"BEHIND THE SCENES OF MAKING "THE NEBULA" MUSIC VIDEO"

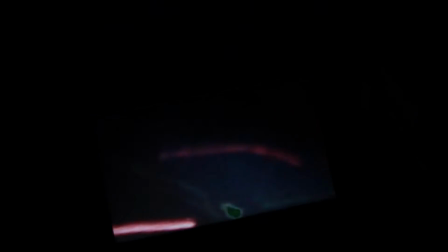it's it's really cool i captured light that's literally what i did
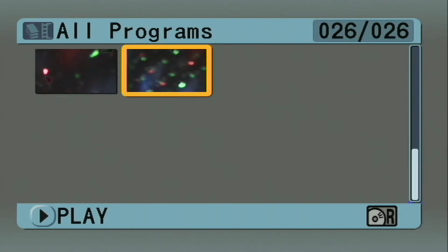so as I technically didn't need a CD to actually record this video I used it just because I wanted to
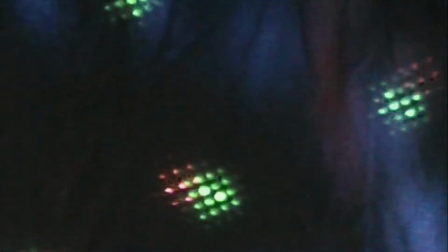see the quality it would provide and just have it as a memory in case anything were to happen but here's a
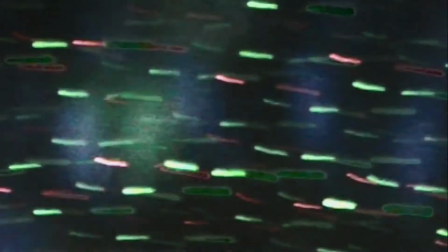little taste of what the actual video looked like and I'm going to show you what I did in post to just
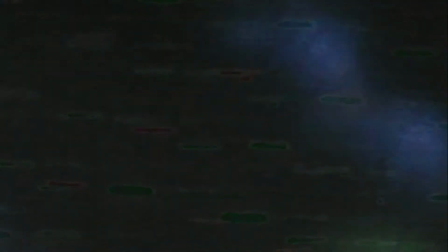enhance the video a bit I didn't want to go too much into using effects and all that.
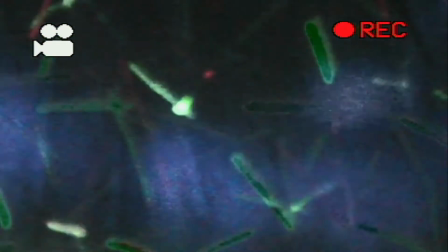So I was very minimal in my decision making when it came to post, but I did some things to make the video stand out the way I had it pictured in my mind.
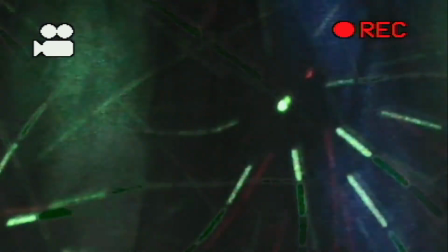So I hope you enjoyed this little segment of the technical stuff.
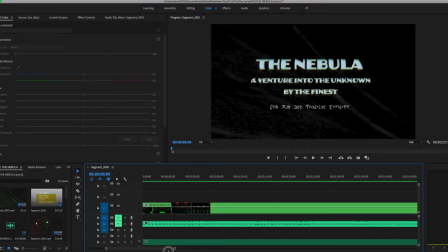So I'm showing you the timeline for the video. Nothing too complicated. It's literally just the raw footage. But what I did was I actually combined the two recordings I did
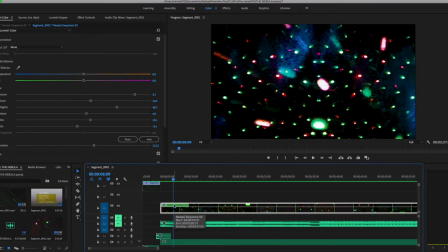because I actually recorded two goes at it just you know for safety it's just
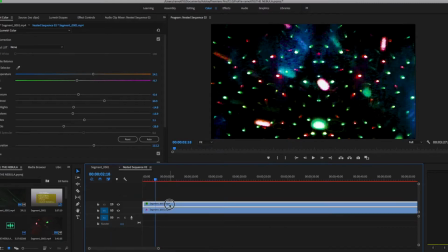common practice so I actually recorded two different segments and one of the bigger things that I had to do just to make the colors come out was definitely some coloring so you can see here that this is without the coloring and that's with it it's very simple it just makes the blacks a little darker and the colors
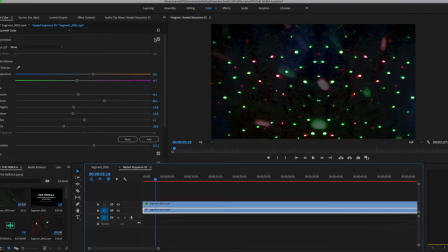a little brighter so it's it's a really simple straightforward solution to me making the video reach its full potential and it
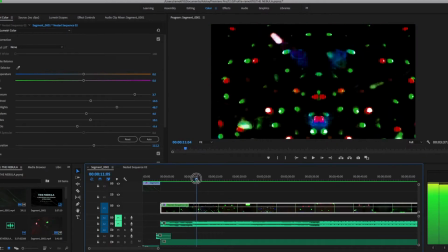wasn't too complicated like I really just did that synced it to the song and it's really cool because you get a bunch of different things and
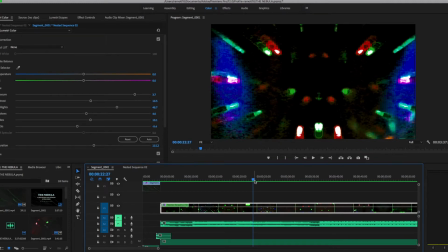I really wanted to keep the effects minimal so just to add a little bit of flavor to it you know I mirrored the image just so you
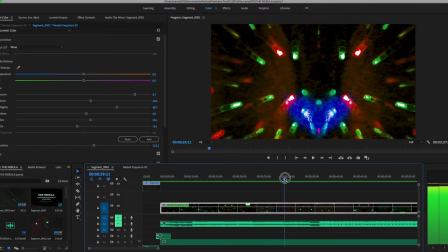get more lights you get more shapes because I mean it's just a better visual that way so that's pretty much what went into
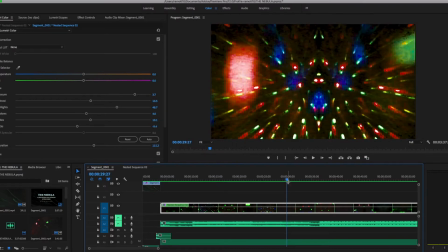my mind in the post process and I have one more thing to show you how I've really finalized the video so even though I am limited because of my hardware
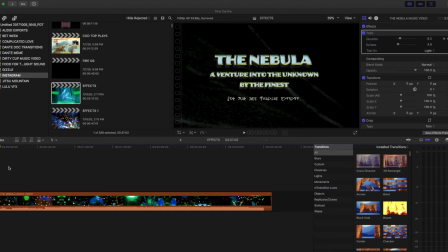I'm using a Mac from late 2012 I did upgrade the specs a little bit just by opening the computer and changing some key components but
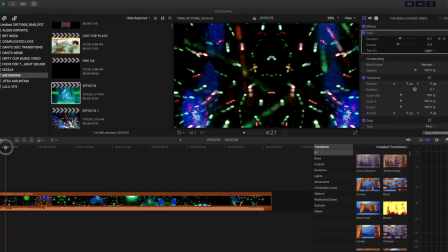you know I'm still very limited to effects and things so when it
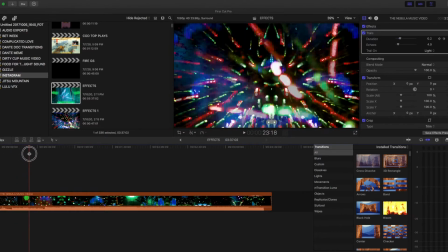comes to doing a bunch of editing it's kind of hard to get the exact look
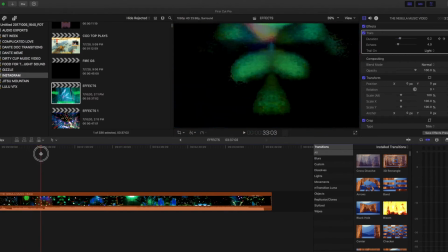I want but thankfully Final Cut has a lot of built-in beautiful
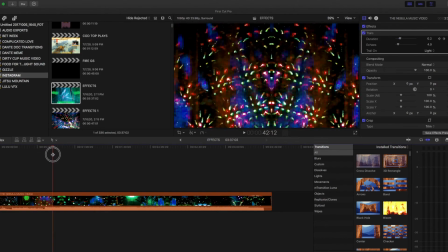things that are very compatible with my computer so I was able to add this effect over here called trails and I just put a little bit of it just so it basically lets the light travel a little longer because I
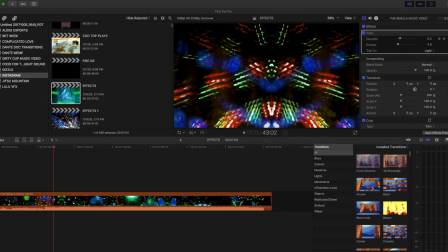did get that effect with the cd camera and that's why I chose the cd camera because it's old hardware that it was was able to just kind of give that effect of like a vintage look so it's not like high quality um it just works better with that video I do have a
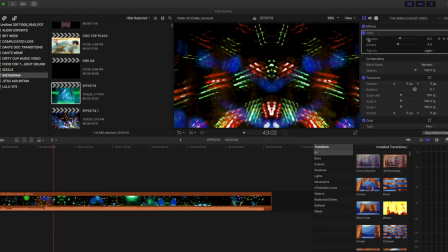more HD camera but that's why I went with that and by adding this effect like I'm gonna click it on and off you see how you just get a lot more in your video versus not having it on so
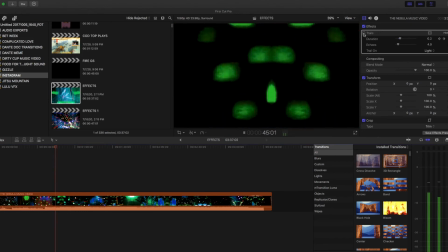I can play it without it for a second then
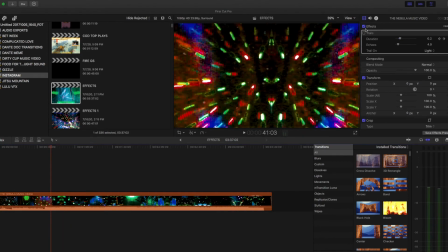if we play it with it you